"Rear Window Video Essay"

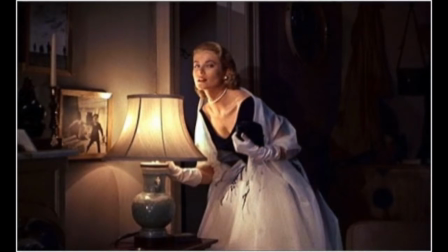The who of this shot is Grace Kelly acting as Lisa Carroll Fremont in Alfred Hitchcock's Rear Window. The what of this shot is Lisa turning on 3 lamps and introducing herself to Jeff, name by name, as she turns on each lamp. The location of this shot is in Jeff's apartment.
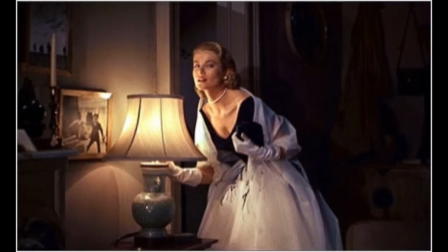The time of this shot is at the beginning of the film when she introduces herself to the audience. Hitchcock uses this shot to brighten the mood of the film and lure Jeff from his window craze and have him pay attention to her. The framing of this shot is Lisa at the center.
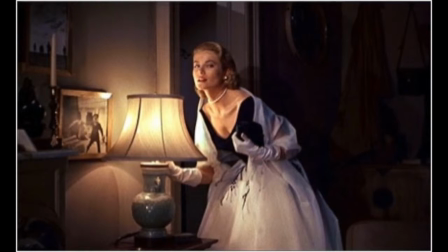The angle of this shot is almost a point of view shot from Jeff's point of view watching her, which gives us almost a low shot also. The length of this shot is a medium/long shot from her waist/knees up.
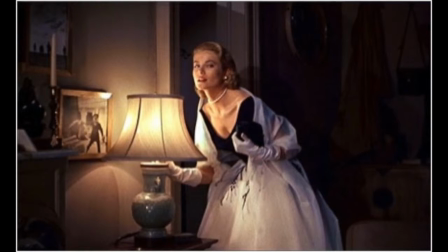The set is in Jeff's apartment, and the props are 3 old-fashioned lamps and photos of Jeff's wartime. The costume is her eloquent white and black dress with a pearl necklace.
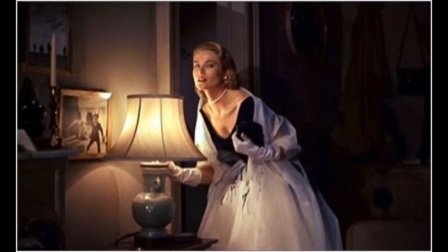Her poise and posture is her bending over to invite the audience and Jeff's gaze. The lighting of this shot is primarily from the lamp light in which she switches on.
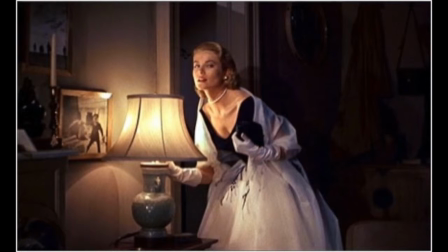The color of this shot is primarily black and white with the shading from her and the shadow and yellow from the light. My analysis for this shot is that the framing of Lisa in the center, the POV angle of the shot,
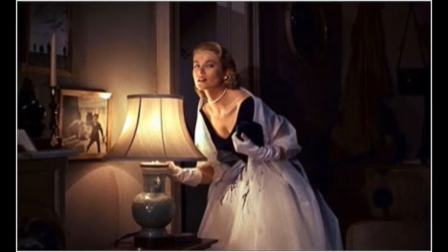and the length of the medium/long shot of her from the knees up allow the audience to take pleasure in watching her. This theme of voyeurism, or taking pleasure in watching someone, is used throughout the entire movie.
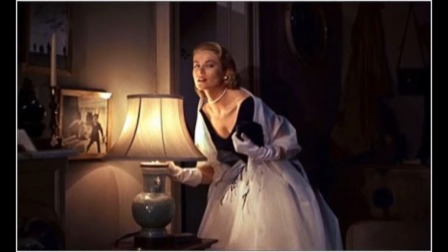The set of a manly apartment and props of wartime photos contrast her elegant dress and pearls. Hitchcock plays with this contrasting theme of manliness versus feminism with Jeff and Lisa.
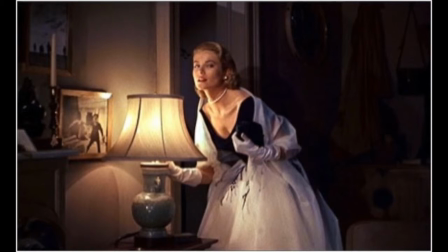The lighting from the lamp is completely focused on Lisa as she turns them on and introduces herself name by name. Hitchcock uses the lighting and her feminism to portray the voyeurism under a different light.
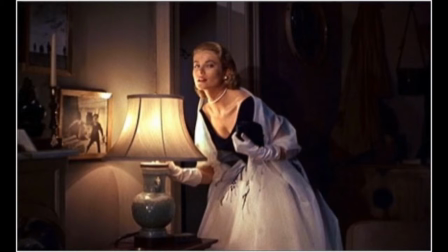Her posture of bending over and the light being on her tells the audience that she wants to be, quote-unquote, looked at. Because of this, she initially takes on the role of passive and inactive, just what Hitchcock wanted.
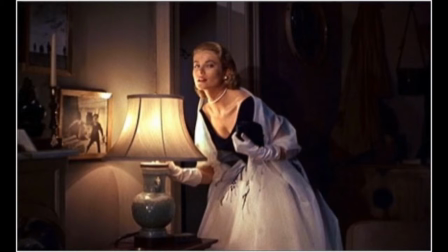In the end, he splits this theme of active and passive roles right down the middle in the next shot, as she is portrayed in a different light.
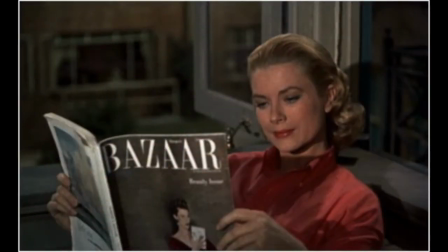The who of this shot is Lisa again as Grace Kelly Fremont. The what of this shot is her reading her company's magazine as Jeff sleeps off to the side.
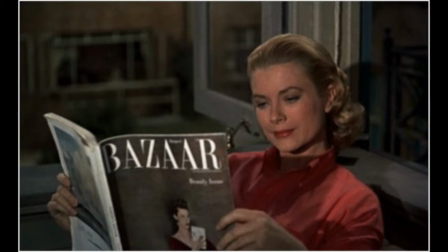The location of this shot is in Jeff's apartment. This shot is shot in the end of the movie. The reason that Hitchcock uses this shot is to show the audience that she still has roots in the fashion industry and cannot get away.
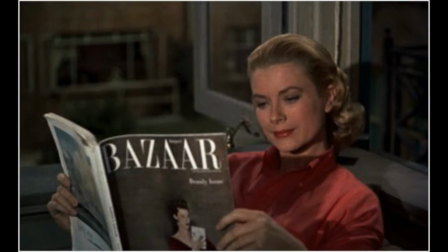The framing of this shot is the rule of thirds, where Lisa is to the right from the center of the frame. The angle of this shot is point of view again, as we watch her from eye level, just as if we were sitting there in Jeff's apartment.
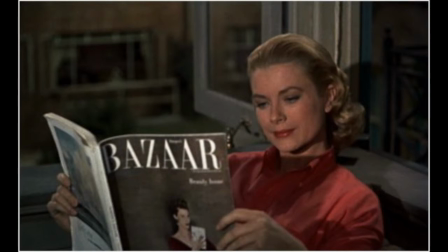The length of this shot is a close-up shot from her shoulders up. The set/props are her magazine and in Jeff's apartment.
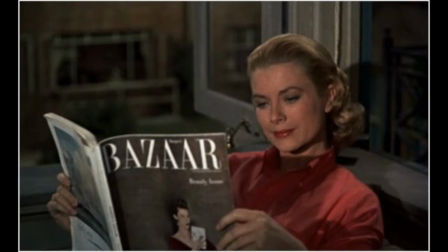Her costume is used for more adventurous clothing to see she has changed. Her poise and posture is at ease and relaxed.
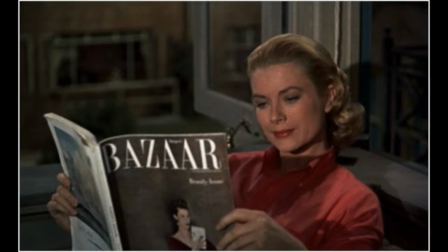The lighting from this shot is from the sun and it makes it look more natural. The colors used in this shot are red, gray, and white. The red from her lipstick and her shirt, the gray from the shadows in the background,
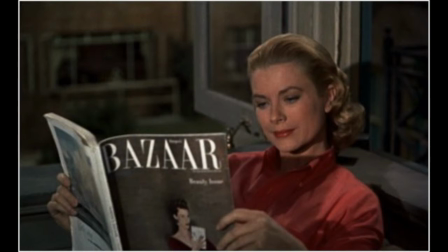and the white from the windows and the windowsill. My analysis for this shot is that the framing of Lisa to the right of the center, the POV angle of the shot, and the length of the close-up of the shot, from her shoulders up to her face,
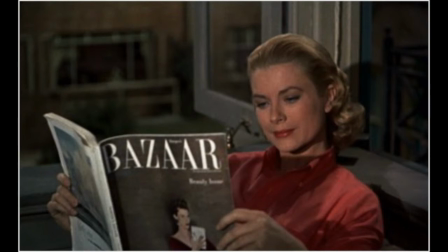allow the audience to notice her activeness now in sexual politics. In the end of the film, in this scene while Jeff sleeps, she pulls out her fashion magazine, which has significance to her character.
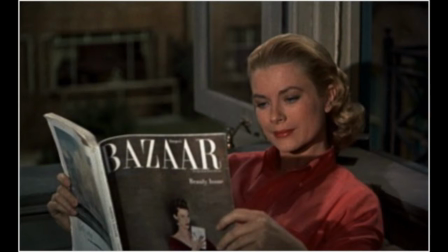The prop of Lisa's fashion magazine is significant because it shows that she still has roots and interest in the fashion industry. Being that she hides this interest from Jeff, she shows the audience that she has changed since the beginning of the film.
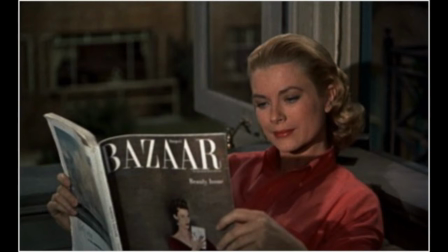This change is also shown with her costume. Lisa used to wear elegant dresses with large pieces of jewelry, but now she is seen wearing pants and a shirt, giving her a more active role in society.
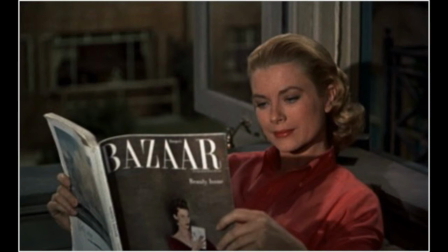Hitchcock strays away from the stereotypical passive role of females and uses this active role to show that she can do just about everything that Jeff can do. Lisa shows her change in the end of the film with Stella when she sneaks around in the dark,
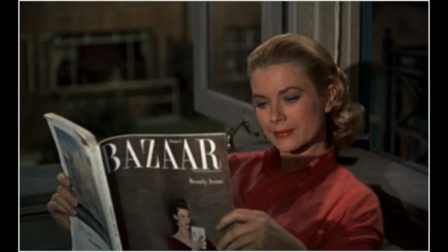climbs ladders, jumps fences, digs holes, and breaks into strangers' apartments, which she does all for Jeff. This love and care for Jeff in the end is shown through Hitchcock's decision to have Lisa wear a red shirt and a red lipstick.
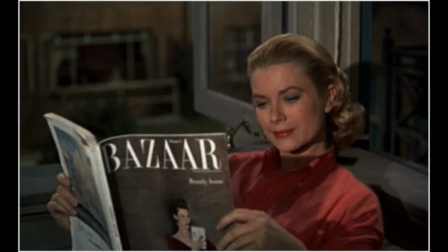The color red gives the audience the emotion of love and happiness that Jeff and her have experienced.
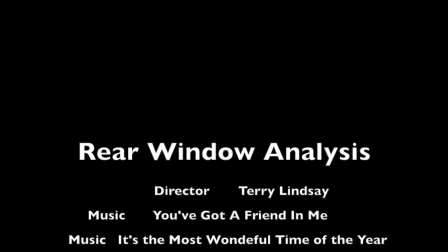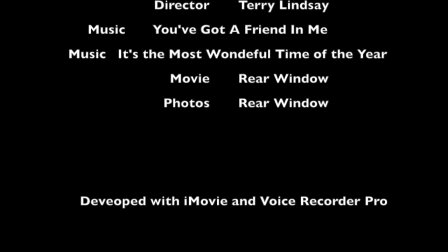It's the most wonderful time of the year.